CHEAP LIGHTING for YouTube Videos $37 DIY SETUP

What's up? My name is Jordan. I'm a video producer studying film in my free time and sharing what I learn and create in the process. In this video, I'm going to show you exactly how I achieved this lighting setup for under $40 using things from Walmart, the dollar store, and things I already had at home. You've probably heard before that one of the cheapest ways to light a video is to use natural light. But if you're like me and you work throughout the day, by the time you get home, the sunlight is already going down.
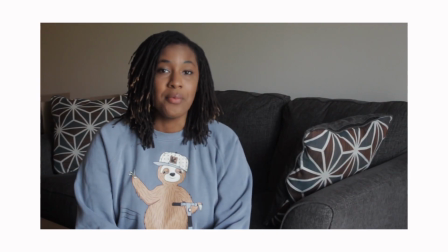0:33 Or the sun will be out and the video will start off great, but then the sun starts to go down,
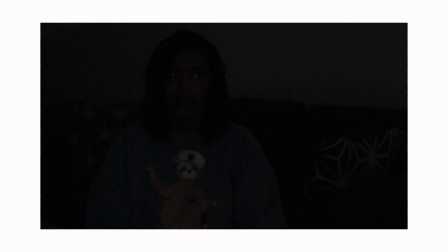0:38 and then it keeps going down, and then it keeps going down until you don't have any more sunlight. So I recently created this filming space to have an area in my house where I had consistent lighting, so it didn't matter what time of day I shot my video. And I kind of wanted to challenge myself to see if I could get a setup that I was happy with using very little money. I'm one of those people that can get caught up in thinking that you need a certain camera or a certain light in order to get a good enough look. And so I kind of wanted to break away from that mindset.
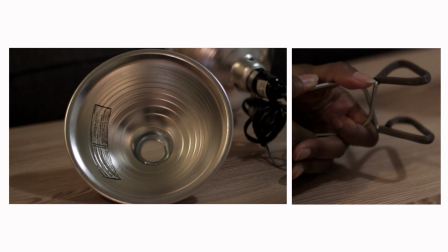1:05 So for this setup, I used 3 clamp lights from Walmart that were $6.47 each, and bought a 4-pack of LED daylight bulbs for around $5. I chose daylight bulbs because they're very bright and give you a color temperature that resembles sunlight during the day. And then I took out my shower curtain. Yes, my shower curtain. One of the things that can make a video look more cinematic is if the lighting is soft, meaning the lighting is diffused. If you remember talking about diffusion in 5th grade science class, you might recall seeing diagrams like this.
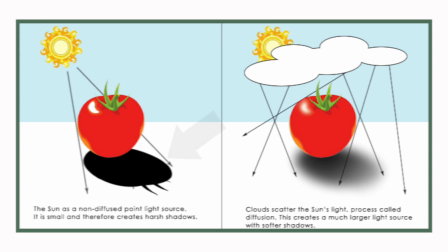1:34 During the peak of a clear sunny day, sunlight is very direct and creates harsh shadows because that light isn't really going through anything. But when you have things such as clouds, the light particles spread out more, creating much softer shadows. So essentially that's what the shower curtain is for. You want to make sure that you get a frosty or an opaque shower curtain so that way the light still goes through but is diffused. You don't want it to be clear because then it's not gonna really do anything at all.
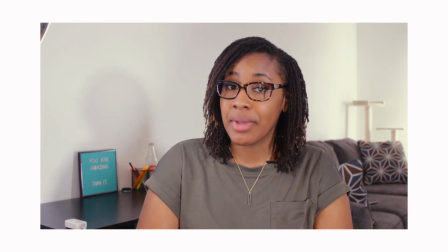1:58 And you don't have to use a shower curtain. I actually, for one of my first videos, I kind of diffused light a bit, but I used an old dress that I had where it's kind of a tan colored silky material. I actually just kind of hung that over my lamp and it worked pretty well.
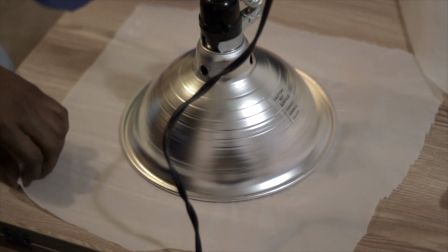2:14 I cut the shower curtain into squares that would be big enough to cover the rim of the light reflector. I then used painter's tape that I got for $1 from the dollar store to attach the pieces.
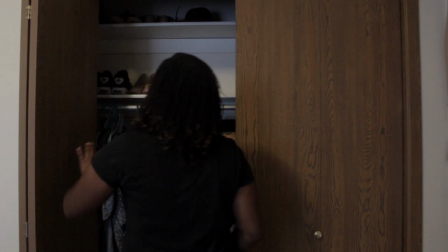2:23 I actually attached the lights using my closet door and a shelf. Like I said, we're going cheap here. Light stands actually aren't that expensive. You can get new ones from Amazon for around $30 and used ones for probably around $20 or less depending on where you get them from. But what's really great about these lights is that they're clamp lights, so you can kind of attach them anywhere. So if you don't have light stands like me, but you have like a tall area or a shelf or a pole or really anything, a brother or sister cat, I don't know, you can just attach the light there and it'll stick pretty well.
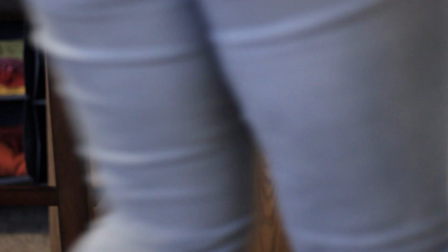2:56 But like I said, I used my closet door for one light and then a shelf for another. The third light I actually attached to the bottom of the stool I'm sitting on to shine against the backdrop I'm using.
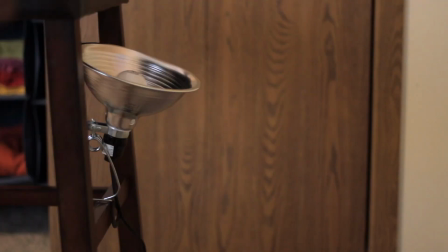3:04 I didn't use shower curtain on this light because I wanted as much light as possible to hit the backdrop.
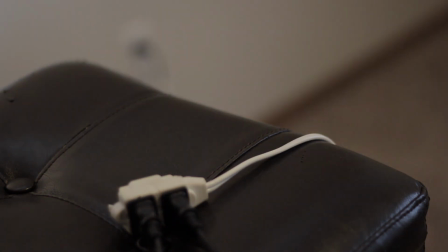3:08 The cords on the light aren't that long, so this is where an extension cord will come in handy. So this is what the lighting setup looks right off the bat.
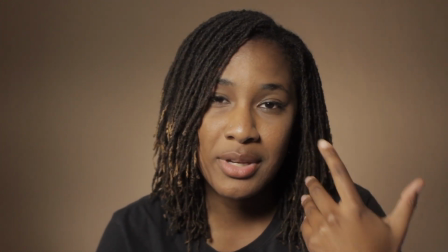3:16 If you look at this side of my face, you can kind of see shadows because there's no light coming from this side.
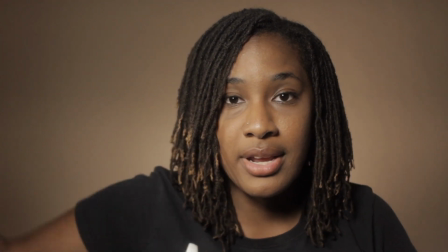3:21 There's just a light right here and then a light right here because this is where my closet space is.
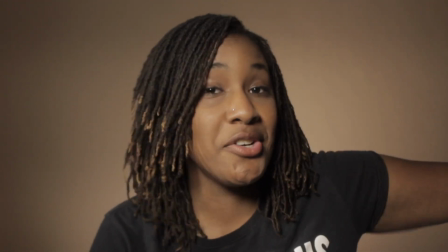3:26 Over here is just air.
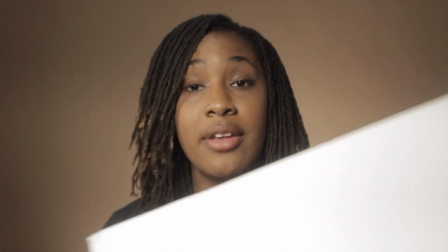3:27 But what I can do, I got this white foam board, again throwing it back to 5th grade science class,
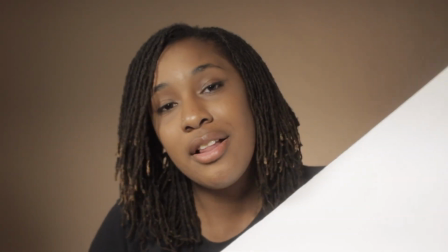3:35 for $1 from the dollar store,
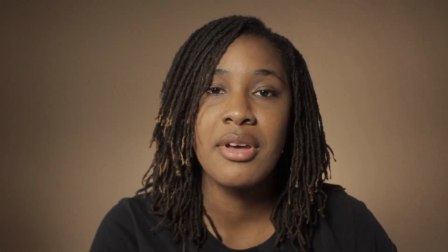3:37 that I'm going to use to highlight the side of my face or fill in the shadows on this side of my face.
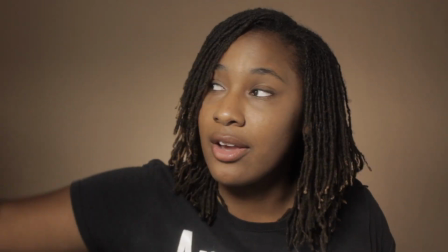3:45 Using this foam board, what I'll do, since I have this light on my right side hitting the foam board,
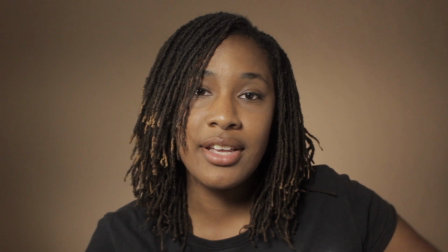3:51 it'll reflect to fill in that light. So I'll take it away, you can see the shadow, and then I'll bring it back.
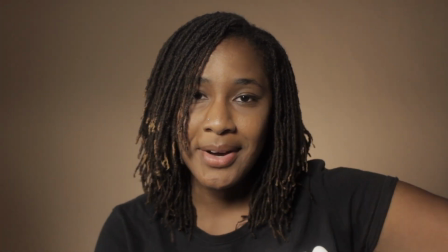3:58 Take it away and bring it back.
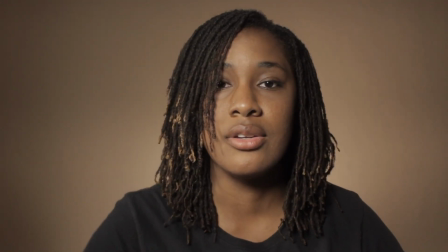4:01 I can also put it underneath if I, was more concerned about, for some reason, the shadows underneath here.
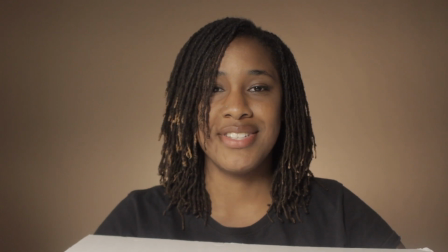4:07 What I could do is take it and put it underneath. Of course you can see it right now, but I can lower it, there we go.